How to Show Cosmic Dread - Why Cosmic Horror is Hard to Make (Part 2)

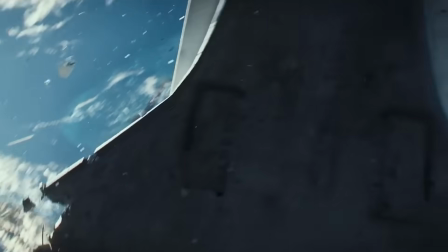The frenzied communications between the astronauts in mission control, the continuous uninterrupted and dizzying camera movement around the scene,
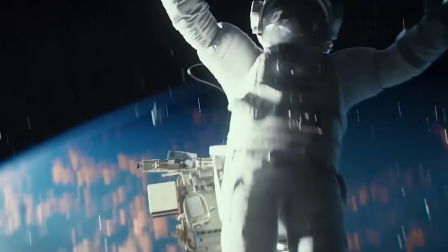they all serve to put us in the protagonist headspace as she is hurtled away into the void of space. By how increasingly small she's getting, the more you have a better understanding of how terrified she is.
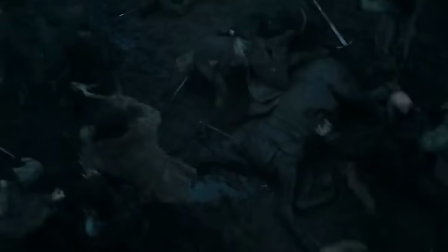The Battle of the Bastards from Game of Thrones is a great example on how to edit someone being overwhelmed in a suffocating fight.
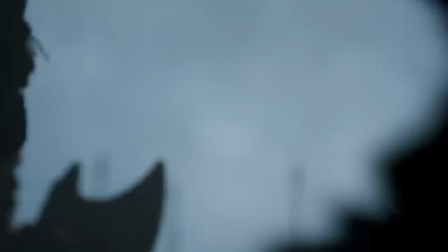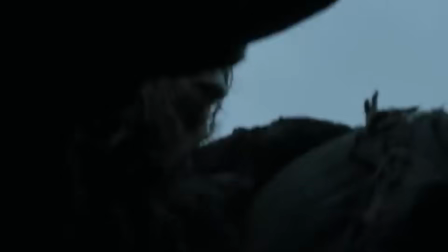The frenzied way his struggle is filmed, with extreme, almost indiscernible close-ups and audio increasingly becoming more and more muffled,
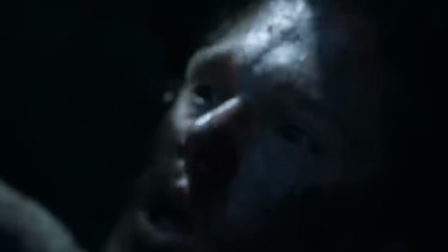the near silence signaling an inability to breathe until he manages to squeeze out and take in air with a loud gasp.
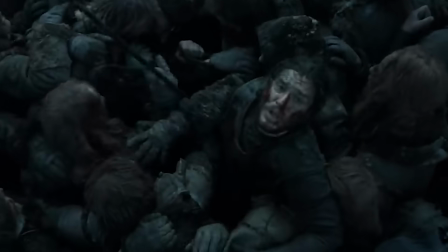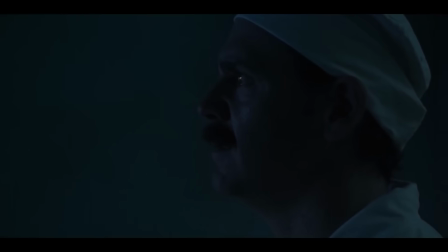But there is a scene that in contrast doesn't need to be extremely dynamic to capture an overwhelming sense of dread.
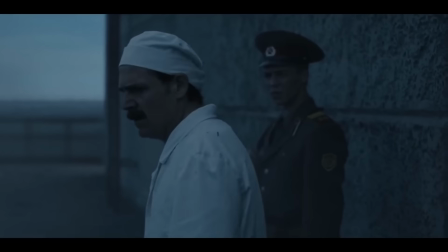Just look at this small moment in Chernobyl when one of the scientists is forced to look into the recently erupted nuclear reactor.
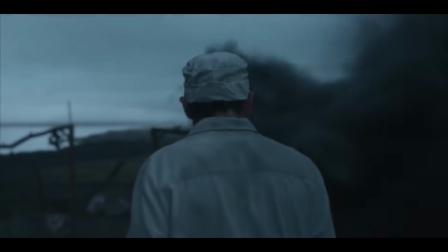The camera pans out as he marches reluctantly, then it pushes in, keeping his reaction from us.
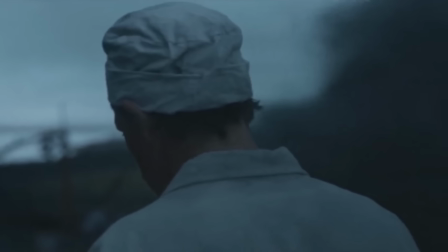You would expect a look of horror or signs of a breakdown, but his reaction is even more minute.
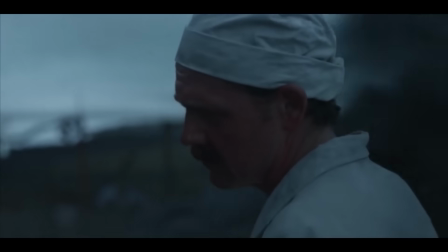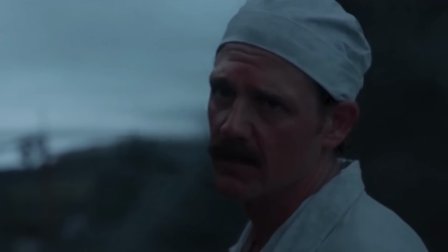A calm but devastating look of complete surrender to an invisible threat that has already sealed his fate.
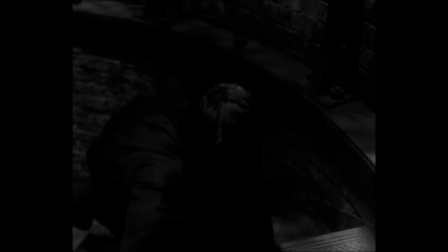An example that uses mainly light and an actor's reaction can be found at the end of the lighthouse.
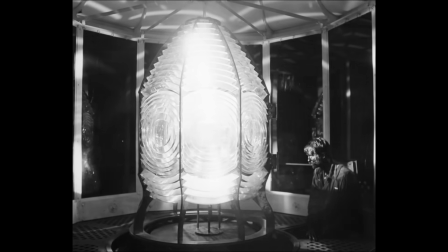The younger Thomas climbs the steps to come face to face with the light.
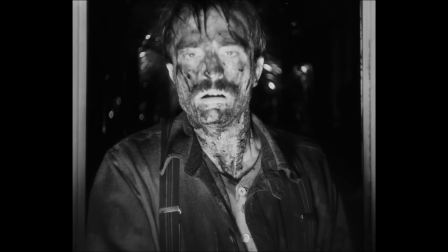When he reaches out to touch it, the light's brightness grows, erasing the black streaks of blood on his face.
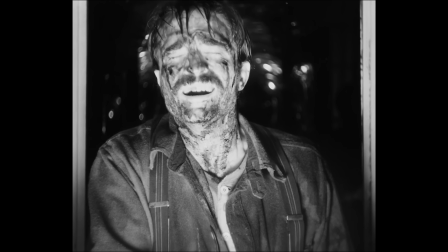We don't get to see what he sees, we are only witness to his entranced expression.
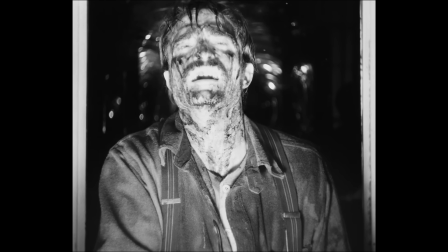The eerie music gets louder and distorted by Thomas' screams that started off out of ecstasy but are now full of pain and horror.
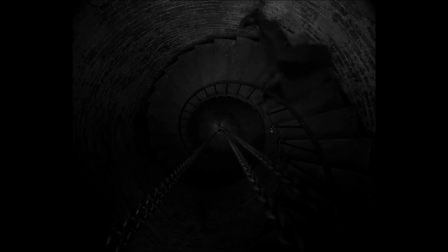The power of what he has seen and experienced makes him fall down the stairs and eventually he's left bloody,
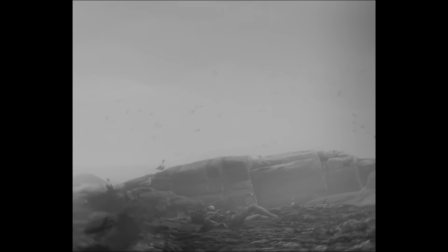naked and blind to be pecked apart by the birds. But I think my favorite example of being overwhelmed by an overpowering force is in 2001 A Space Odyssey. When the monolith reaches Jupiter, there is already a sense of foreboding due to the primal chorus in the soundtrack.
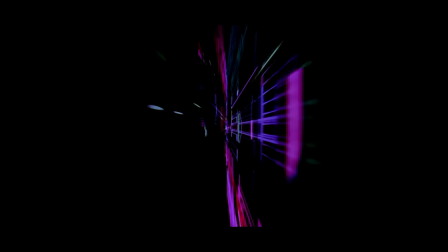Once the planets align, Dave is sent through the Stargate and we are bombarded not only by the ominous music, but the visuals.
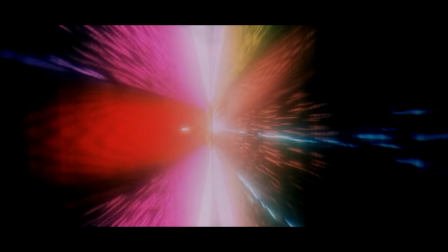The kaleidoscopic colors and shapes lead us to imagine that Dave's senses are being overstimulated by things that are
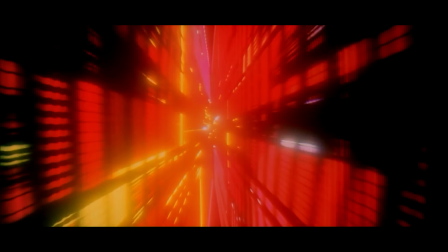beyond his mortal human grasp and that all his mind can make out are colorful shapes at their most basic level.
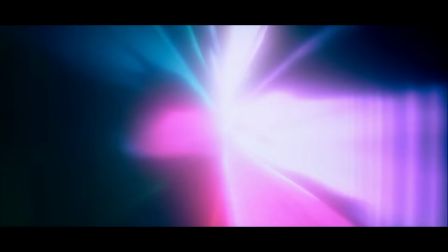The dizzying array of visuals is intermingled with still frames of a very distraught Dave, Dave,
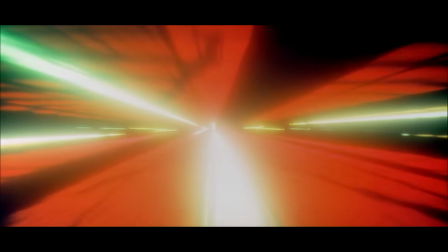giving us the impression that so much is being experienced and absorbed in one fraction of a nanosecond, that it's a wonder his brain doesn't explode.
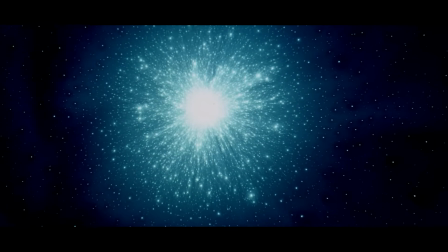The vistas are that of another galaxy, another world, landscapes familiar to ours, but different.
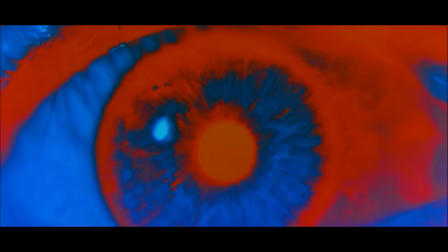And Dave's eyes remain open throughout, showing us that he's maintained consciousness during the voyage, but it has changed him.
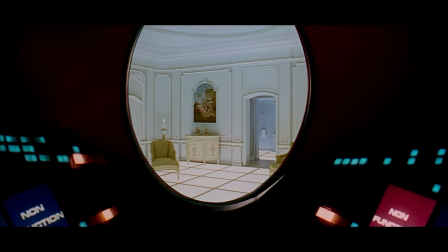When we see his full face again, inside the pod that has landed in his new home, Dave has the Kubrick stare, hinting that madness is not far behind.
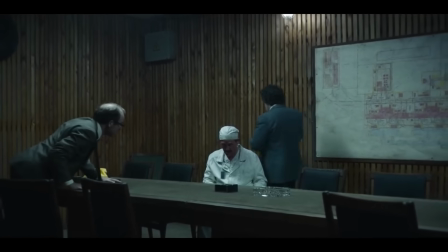So there can be many effective ways of portraying a character facing an overwhelming force, but I think the simplest thing to keep in mind is this.
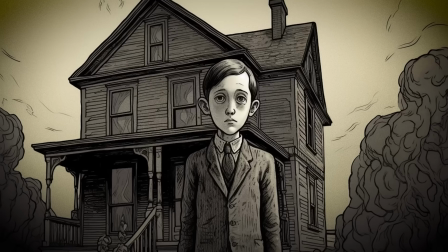As H.P.
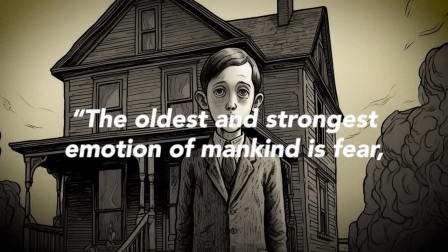Lovecraft put it, the oldest and strongest emotion of mankind is fear and the oldest and strongest kind of fear is fear of the unknown.